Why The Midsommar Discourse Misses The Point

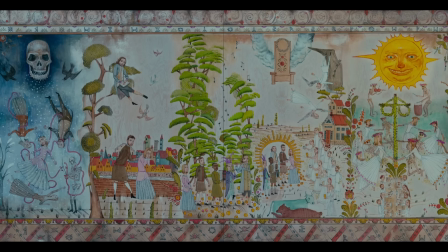[8:23]
The very first image we're shown pretty blatantly transmits to us the story that's about to unfold for Dany,
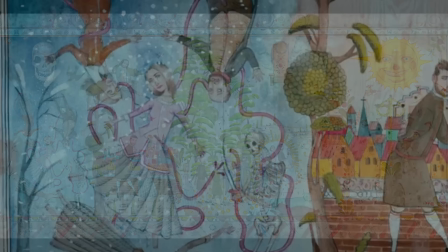[8:30]
and like the tone of the movie itself, it has a fairy tale veneer to it. The princess chained down by a dark and tragic fate,
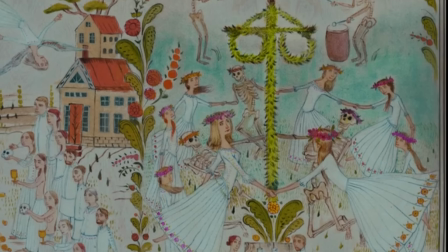[8:37]
only to be ultimately released and replenished by the good people of a bright and shiny faraway land.
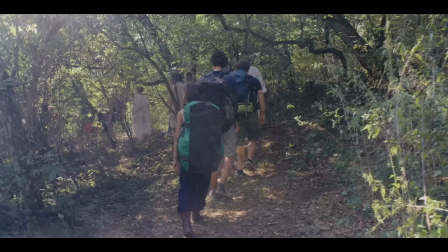[8:44]
And this showing of the tracks and the destination before the train has even left the station
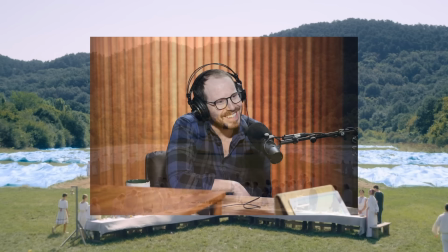[8:49]
yet ties into a little theme we discussed in my last video on Bo is Afraid, a movie that also came from the totally stable mind of a fun-loving family man named Ari Aster.
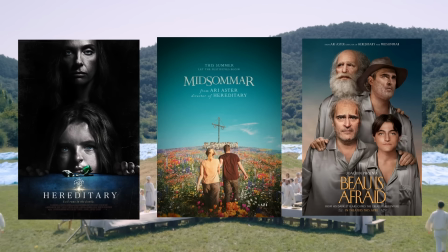[8:59]
Out of the three movies he's written and directed thus far, Hereditary, Midsommar, and Bo is Afraid,
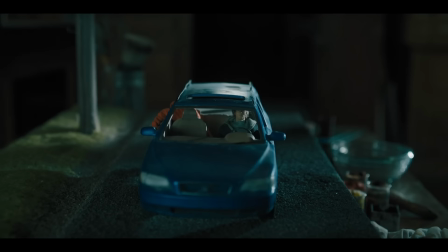[9:04]
each one expresses, in some way or another, the philosophy of determinism.
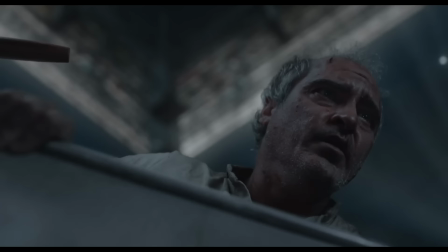[9:08]
The idea that human beings don't really possess the agency and free will they may think they possess.
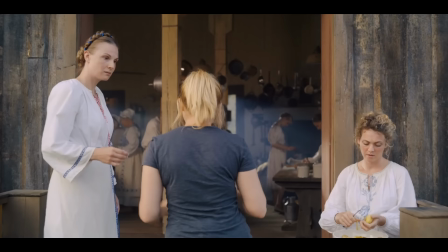[9:15]
But unlike Hereditary and Bo,
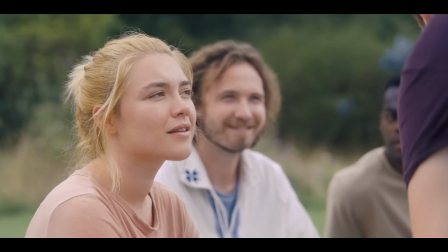[9:17]
it's far more debatable if the outside forces guiding our protagonist's path are a net positive or a net negative for her overall well-being.
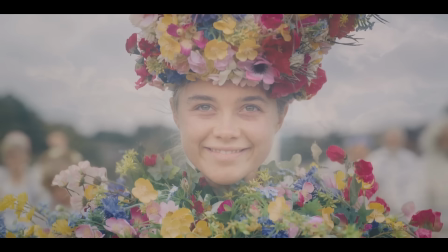[9:25]
Because unlike her unlucky group of so-called friends, Dani reaches her end point alive and seemingly happier than ever.
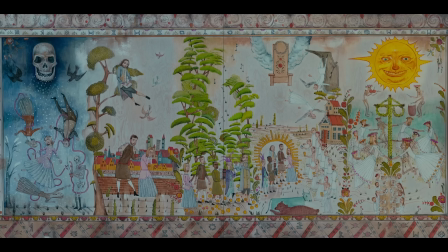[9:32]
And since we're committing to this whole flower princess fairy tale perspective, let's roll with it.
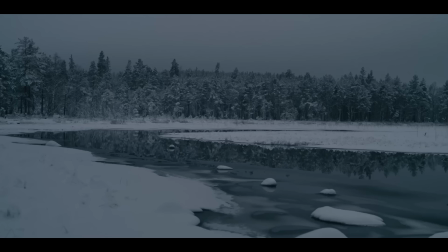[9:37]
Because, as the movie begins by steeping us into Dani's depression era,
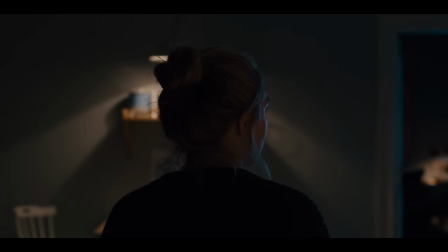[9:41]
her mood is reflective of the cold and lifeless isolation of the landscape she lives in, as we're introduced to the key dilemma Dani is faced with.
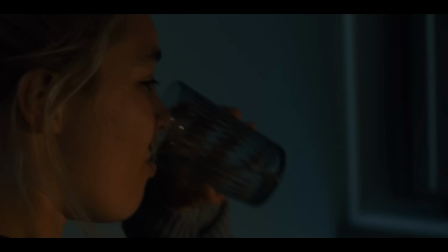[9:50]
She's a naturally anxious type, starved for love and affection,
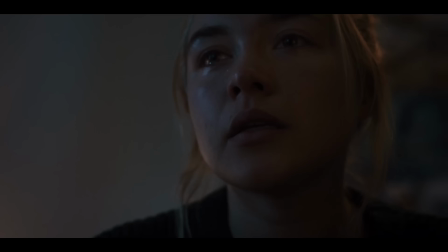[9:54]
but at the same time registering this as a flaw within herself rather than a flaw in her surroundings.
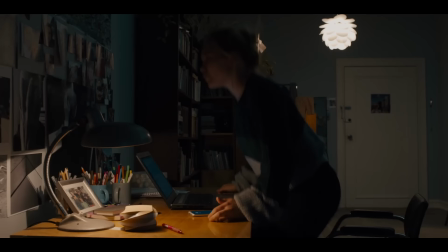[9:59] What if I have overwhelmed him? If that's the case, then good riddance, right? Not if I went too far, if I leaned too much.
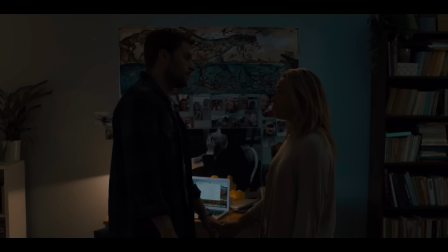[10:06]
So when she's struck with that unfathomable familial tragedy,
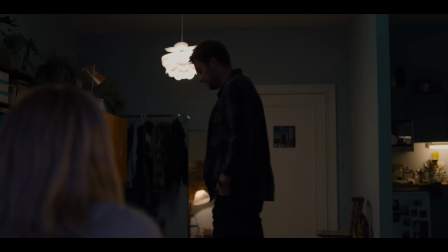[10:10]
she clings ever tighter to the only family she has left in Christian, who's only still with Danny out of obligation, out of a feeling of,
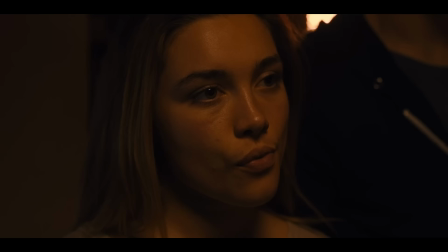[10:17]
it's what you're supposed to do. As a result, she doubles down on the assumption that she's wrong for expecting more out of Christian,
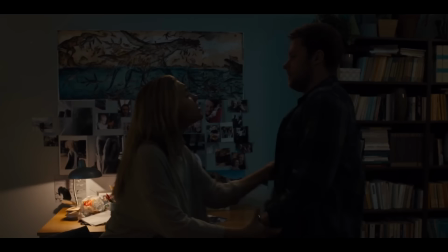[10:23]
as she pushes the darkness of her isolation and her depression deeper and deeper within.
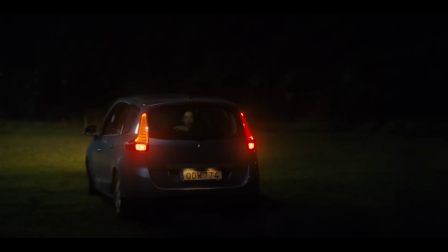[10:28] Please, I'm not, I'm not trying to attack you, I'm not. It really feels like you are. Well then, well then I'm sorry.
And this untended-to darkness is visualized as a poisonous fog, not unlike the poison her sister infected herself and their parents with, as if the essence of that dark deed has been passed into Dany,
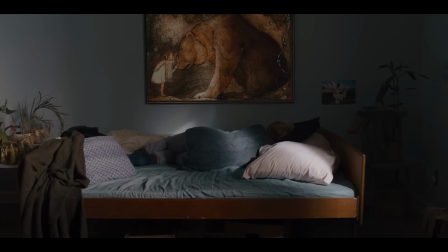[10:45]
slowly destroying her from the inside. And what is this poison if not a debilitating depression from the misfortune she's been forced to bear?
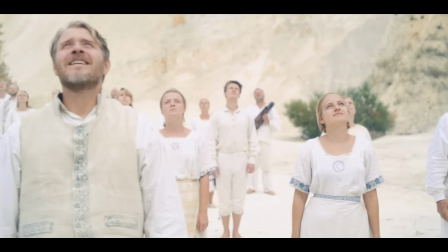[10:53]
The movie poses the Harga as the antidote to this poisonous depression, the light that can flush out all that darkness within Dany.
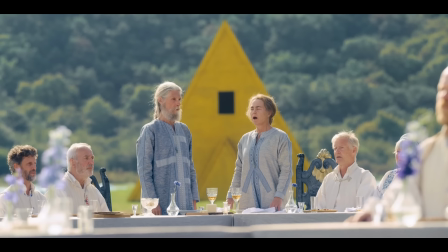[11:03]
And to do so, she needs to process her tragedy, to come to terms with death itself, to accept it rather than fear it.
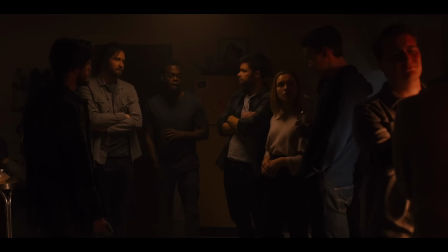[11:12]
From this perspective, Christian and his friends are clearly the antagonists because they represent the tainted soil Danny is unable to blossom in.
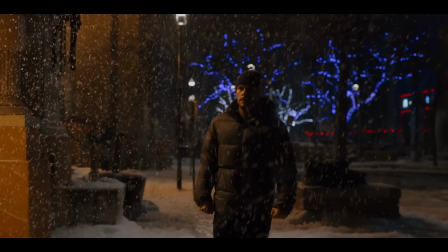[11:20]
In the Western culture they come from, death is rarely acknowledged, let alone processed in a healthy communal way.
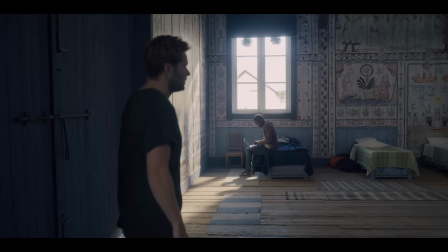[11:27]
Instead, the focus of their society is individualism, self-fulfillment through competition
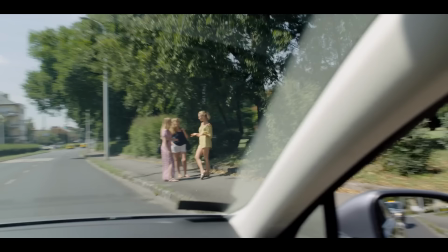[11:35]
and the pursuit of carnal desire.
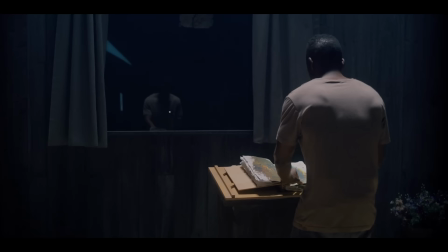[11:41]
Christian and his friends are shown only under the spotlight of these base pursuits because these are the cravings their culture indoctrinates them into satisfying.
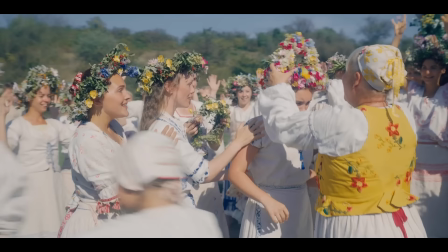[11:50]
Meanwhile, the Harga are a family focused on sharing both pain and happiness through connection and empathy,
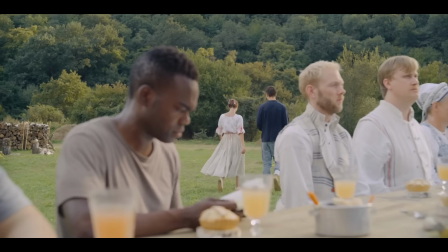[11:56]
something Christian and his friends appear to have no discernible comprehension of, as their interactions with each other are shown as distant,
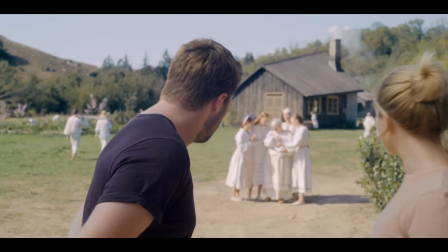[12:03]
surface-level and fragile enough to break from any tension.
We don't associate as friends of his or collaborators or anything.
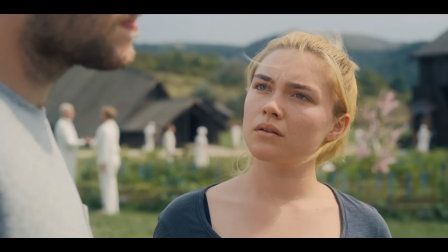[12:10]
And there's a deep knowing in Dany that this is what's been missing in her world, attending to and validating of her emotions from a trusted community,
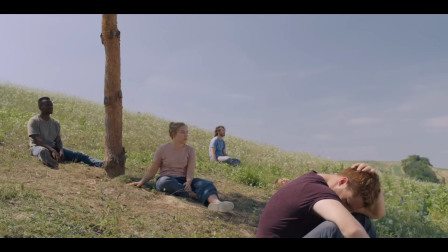[12:19]
which is exemplified in her good trip going bad the moment Mark utters the word family.
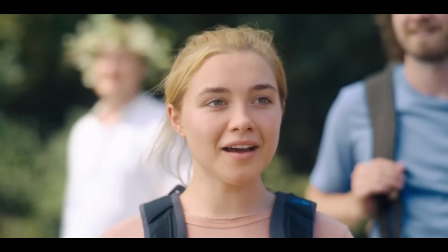[12:25]
Juxtaposed against Dani hearing the mention of family from Pele when first entering Harga territory.
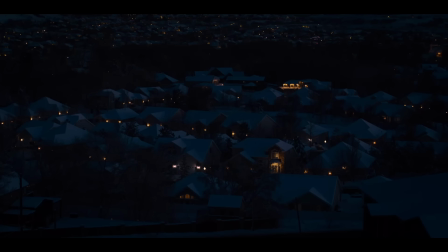[12:31] You know all these people?